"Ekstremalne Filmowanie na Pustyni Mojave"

To nie był koniec, film nie był nawet jeszcze w połowie skończony. Tej samej nocy wyjechaliśmy z pustyni i wróciliśmy 230 km do Los Angeles. Po przespaniu kilku godzin, następnego dnia musieliśmy zbudować wnętrze naszego namiotu w studiu w centrum Los Angeles i tam właśnie czekały nas kolejne dwa dni nagraniowe. Okej, więc jesteśmy w tym pięknym studiu w centrum Los Angeles. Tam mamy zbudowany nasz prowizoryczny namiot. Tym razem nie musi on wyglądać ładnie z zewnątrz, ale musi pięknie wyglądać w środku.
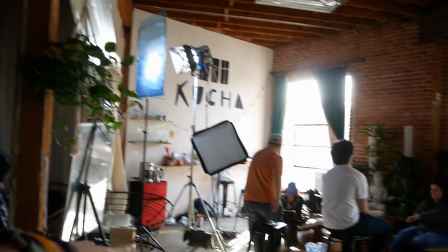Konstrukcja namiotu stoi na zwykłych stojakach, takich jak tamte, stojakach na światła, które mamy ze szkoły.
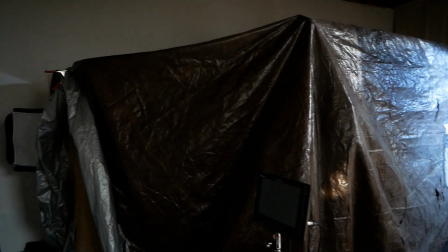Także na tym na górze to są deski, wiadomo, z zewnątrz to wygląda po prostu jak kawałek materiału ustawiony na jakimś szkielecie, tak?
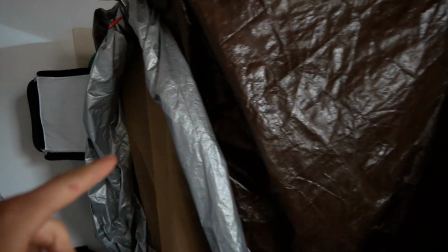Ale cała magia tutaj dzieje się w scenografii, ponieważ w środku wygląda to w tym momencie tak.
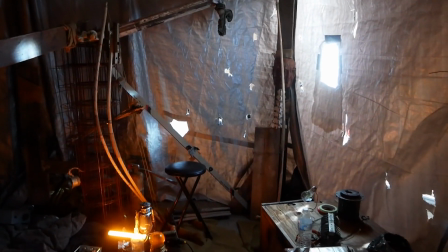To jest właśnie wnętrze naszego namiotu. W tym momencie mamy to ustawione wszystko na nocne sceny.
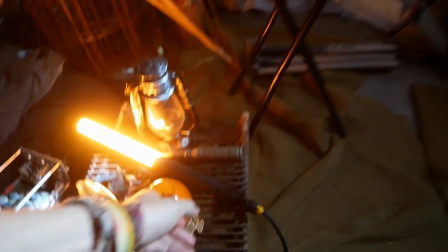Także tutaj mamy niewielkie ognisko. To jest lampa Quasar, która normalnie tutaj powinna być schowana pod spodem.
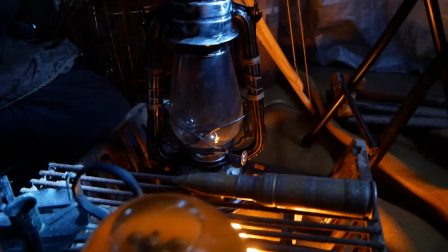I tu jest nasza lampa naftowa, która motywuje to światło.
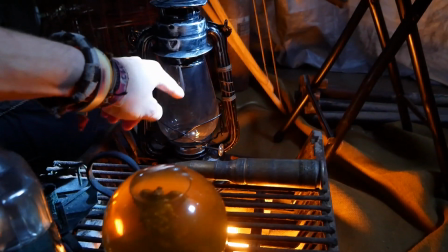Także kiedy lampa naftowa się świeci, widzowie widzą, że aha, tam jest ogień, on się świeci i on daje to światło po bokach.
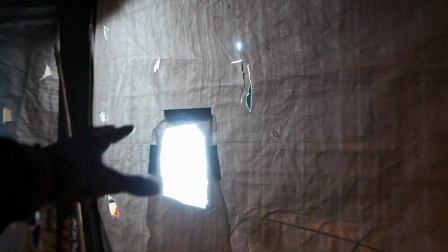Natomiast tutaj z zewnątrz mamy przepiękne światło księżyca wpadające przez dziurę w namiocie,
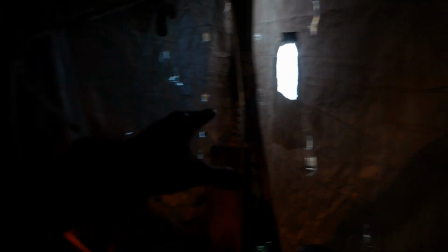które jest jeszcze bardziej widoczne, kiedy włączymy tutaj trochę mgły.
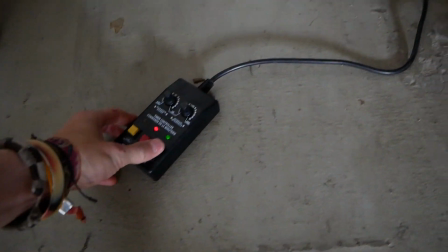Także zaraz wam to pokażę, jak to wygląda w środku z niewielką ilością dymu.
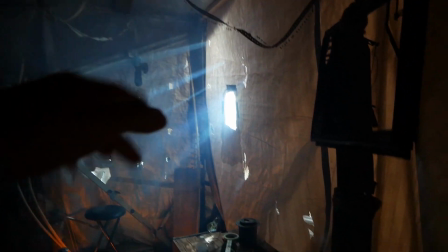Taki oto efekt dostajemy z niewielką ilością dymu oraz z tą oto wielką lampą HMI, która stoi właśnie tam.
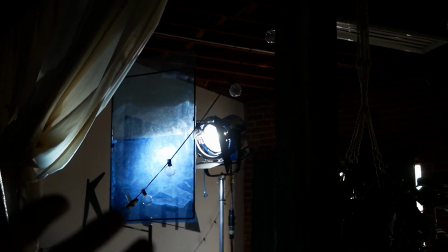To jest wielkie światło halogenowe, które zasadniczo imituje światło słoneczne.
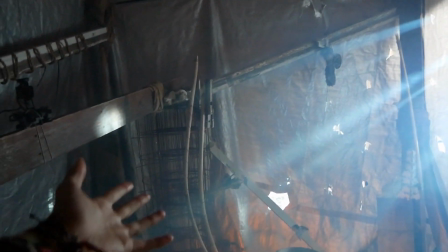Jak się pewnie domyślacie, wszystko co tutaj jest w środku to jest ten cały złom, to wszystko co poznajdowaliśmy, co zebraliśmy ze sobą też na pustynię.
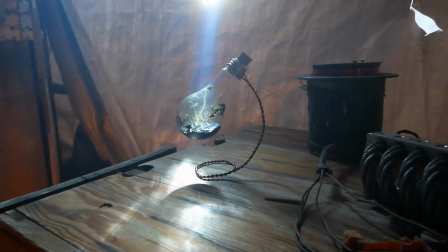Natomiast tutaj jeszcze taki mały detal, który jest chyba jednym z moich ulubionych. Jak wiecie, akcja filmu dzieje się w świecie bez wody.
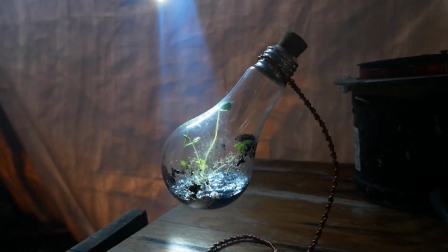I to jest jedyne życie, które zostało znalezione na pustyni w trakcie filmu.
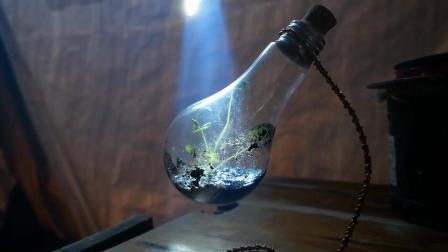Tutaj mamy piękną, małą żarówkę. W środku rośnie sobie roślinka koniczyny.
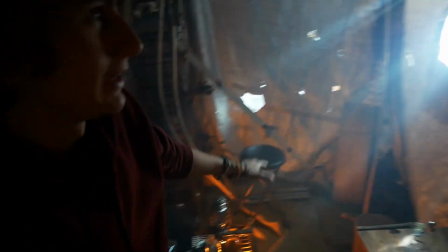Ale pomimo tych promieni światła padających przez dziury w namiocie i tej pięknej imitacji naszej lampy naftowej,
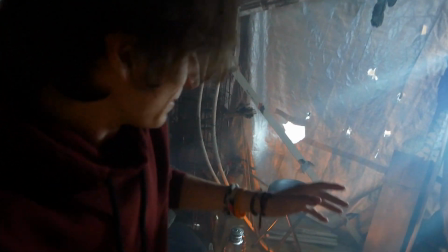najbardziej dumny jestem z pomysłu na okno.
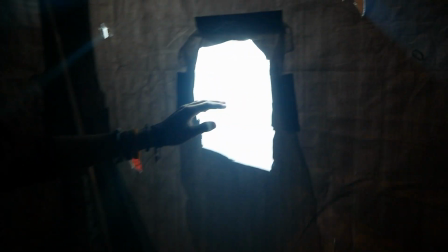Otóż okno nasze w namiocie to jest wycięta dziura, na którą jest po prostu przyczepiony kawałek folii, kawałek zwykłej foliowej reklamówki.
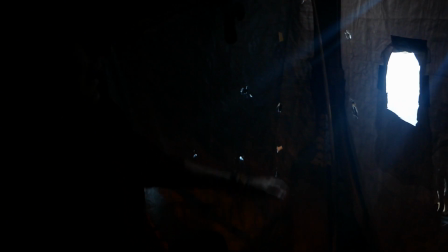Ale co ona robi? Otóż ona rozprasza światło i zmiękcza je.
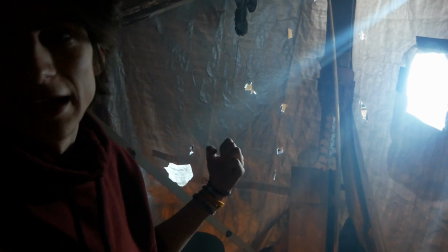W ten sposób oprócz tych promieni twardego światła padających na aktorów mamy też miękkie światło, które oświetla ich twarz.
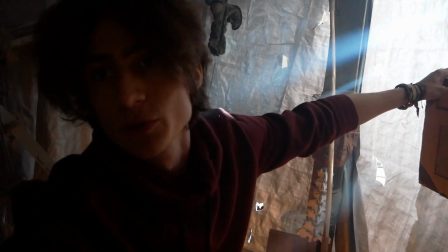Gdyby nie ta reklamówka, światło w namiocie wyglądałoby mniej więcej tak. Byłoby po prostu ciemno, byłyby tylko tutaj te promienie słońca padające na aktorów. Natomiast to daje nam główne, ładne, miękkie oświetlenie w całym namiocie, praktycznie oświetlając tutaj całą tą powierzchnię namiotu dookoła.
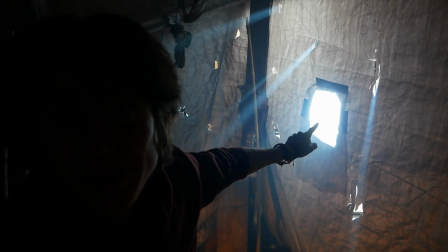Więc zasadniczo za pomocą zwykłej foliowej reklamówki oraz dziury w namiocie stworzyłem ten sam efekt, jaki dostałbym za pomocą takiego światła, tak zwanego softboxa. Okej, wygląda na to, że jesteśmy gotowi kontynuować nasze nagrywanie. Cały dzisiaj dzień mamy nadzieję zakończyć wszystkie na ujęcia tutaj w środku naszego namiotu.
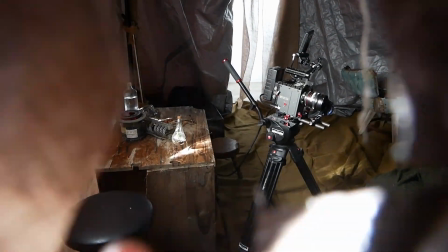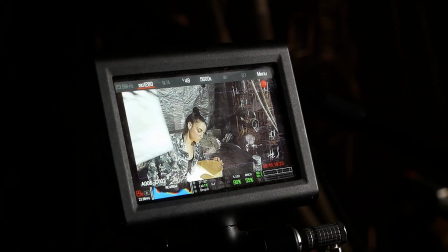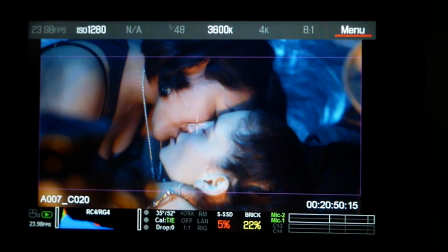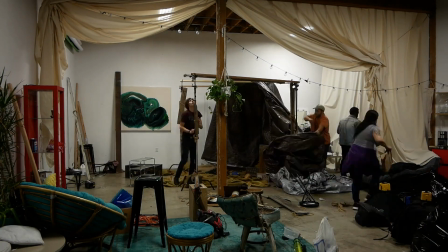Nagrania w studiu poszły idealnie, wszystko skończyliśmy na czas i nagraliśmy pełno genialnych ujęć. Do ukończenia filmu brakowało dwóch scen. Dwóch scen, których akcja dzieje się na pustyni.